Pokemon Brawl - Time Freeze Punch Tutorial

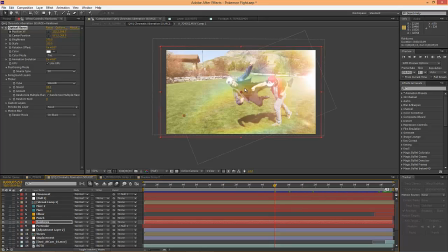And it's screened on, so it's really not too intense of an effect. And you know, it just kind of makes it feel like this is just really intense here, especially since we're going for the anime look.
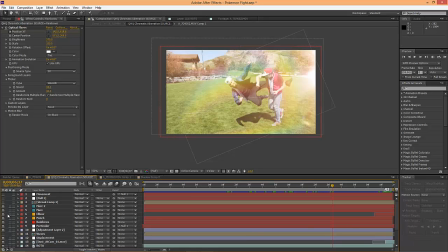So that's something to throw in. If you guys are doing any kind of anime style fight scenes, this works really well. Layering different flares that you wouldn't really get in real life, but flares that mean something that are derived from your action. So right here we have a punch that's happening, and even though this flare was coming from the bottom left-hand corner,
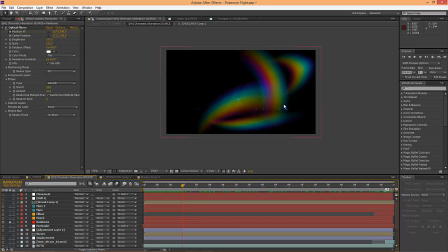the center point of those flares, they all kind of converge on where the action is happening,
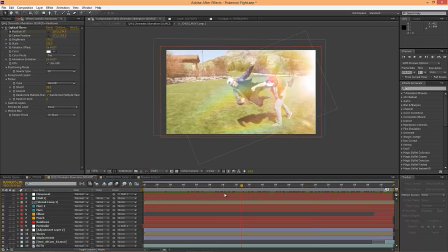and they open up to reveal it a little more. So they're kind of like expanding out from that point. So that's something to keep in mind. We also threw in your typical anime kind of motion streaks.
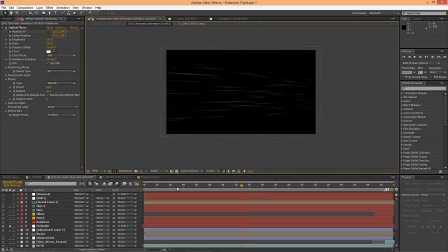We just made a simple particle in particular, just a line, and we just shot them out. Looks like we positioned it so they were coming out at an angle, since in the shot there's a little bit of an angle going on.
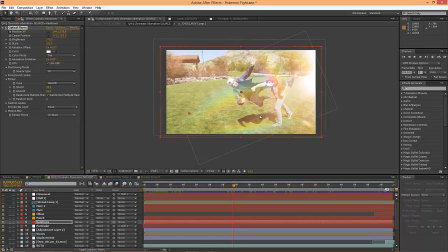If you would imagine that I'm oriented more this way and Mike's flying more this way, so there's a slight angle to it.
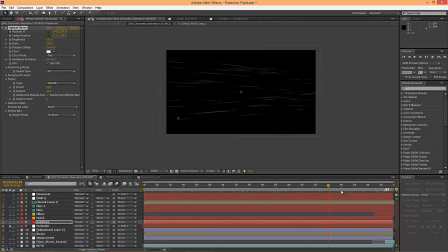And we just kind of threw that on, just screened it on, and it was an extra layer of just stuff happening and intensity and things flying by.
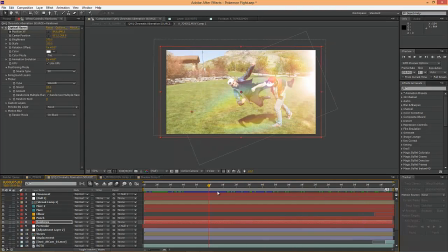Again, that would not work in anything that wasn't just supposed to be anime, but it gave another layer. And all of these things are adding up to kind of, you can't notice them all in one go. And so it's sort of overwhelming to the eye, so to speak, and it keeps you from noticing certain other things like my shadow not intersecting with Mike's body there.
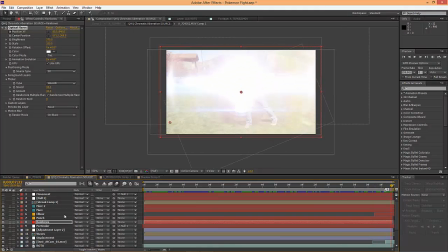And then towards the end, Mike gets hit down into the ground, and we threw a dirt charge in right here,
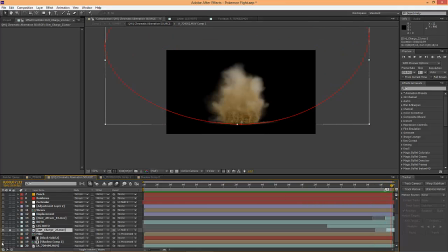so that, you know, it's sort of like an impact. And it's not like, it's not very noticeable, but because there's such a big glow,
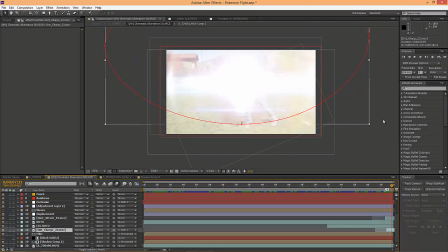because we were doing a wipe, we were going from a, you know, blanking out the screen to blanking out the screen, so that we could cut. And yeah, it's not super noticeable, but it's something you would expect to see, some kind of visual indication that something's making contact with the ground there.
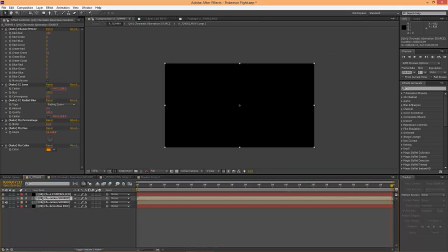And then the last thing that we did, which is an effect that I really recommend, is this chromatic aberration here.
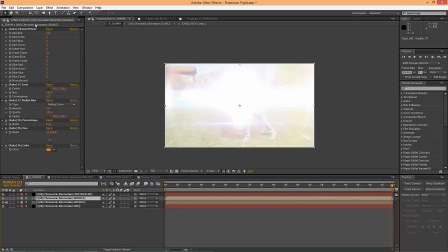Where was it? I'm gonna have to track down where we got that from and throw it in the description. But this is a free script that will run some chromatic aberration on your footage.
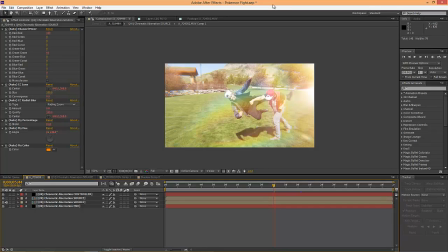Now, chromatic aberration is sort of where you'll see color fringing.
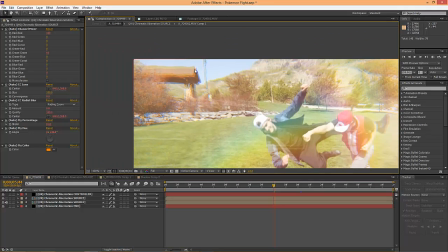For example, it's a really dramatic effect here. You can see that towards the edges, you know, this pole is split into like a warm tone and a cool tone pole.
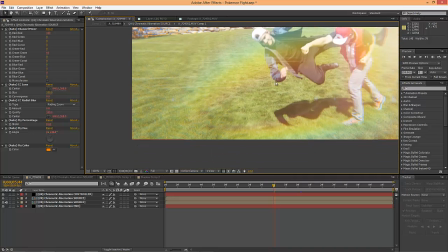And that's sort of the chromatic aberration effect that we're looking for.
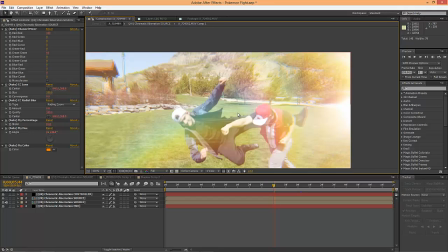Again, it just feels bright, and it feels like almost like there's this distortion through reality that we're looking through,
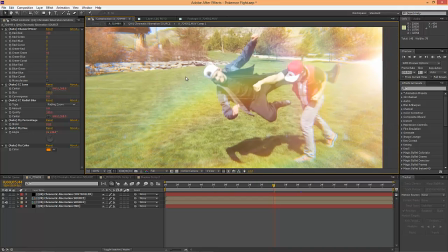and it sells the effect that time is not the same as it was before we entered this shot.
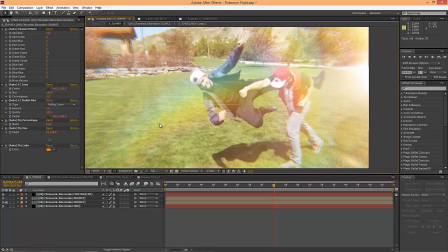It also covers up, you know, again, any kind of mistakes with the roto or anything that was sort of rough, or the shadows.
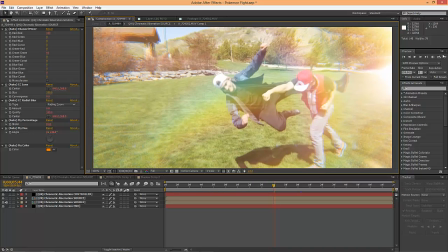And by the time you have the chromatic aberration in there, it's almost like an atmospheric ripple.
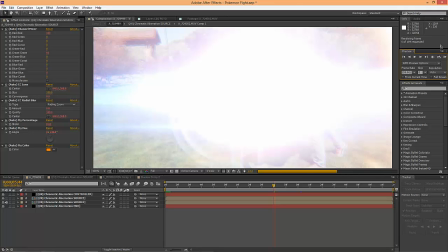And that just really serves to just be the final polish on the shot that makes it all work.
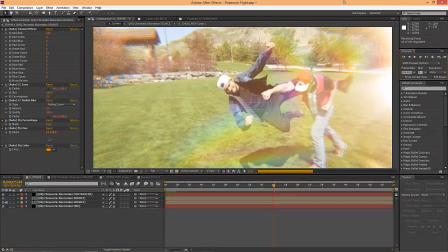So if you guys were wanting to go out and replicate a shot like this, first off, I would recommend, if you can, shoot in the shade or shoot on a cloudy day. Fortunate for us, the look of this video is supposed to be very bright, and so you can see the shadows are going away.
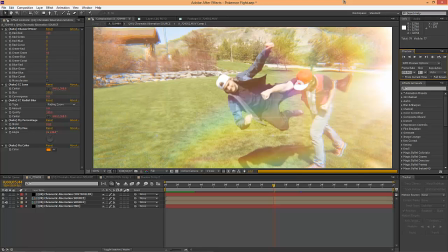We're shooting with the sun as a nice big key light there, and it just helped. And again, this effect is all, you know, brightness, and that was sort of the theme of the whole look here. But you have to deal with really, really hard shadows.
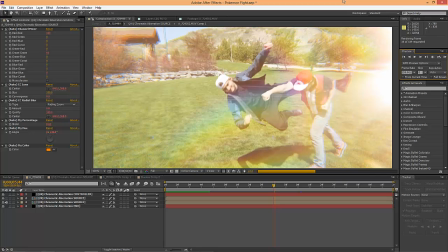Otherwise, you know, with somebody jumping that high in the air, there wouldn't be much of a shadow below them if it was a cloudy day.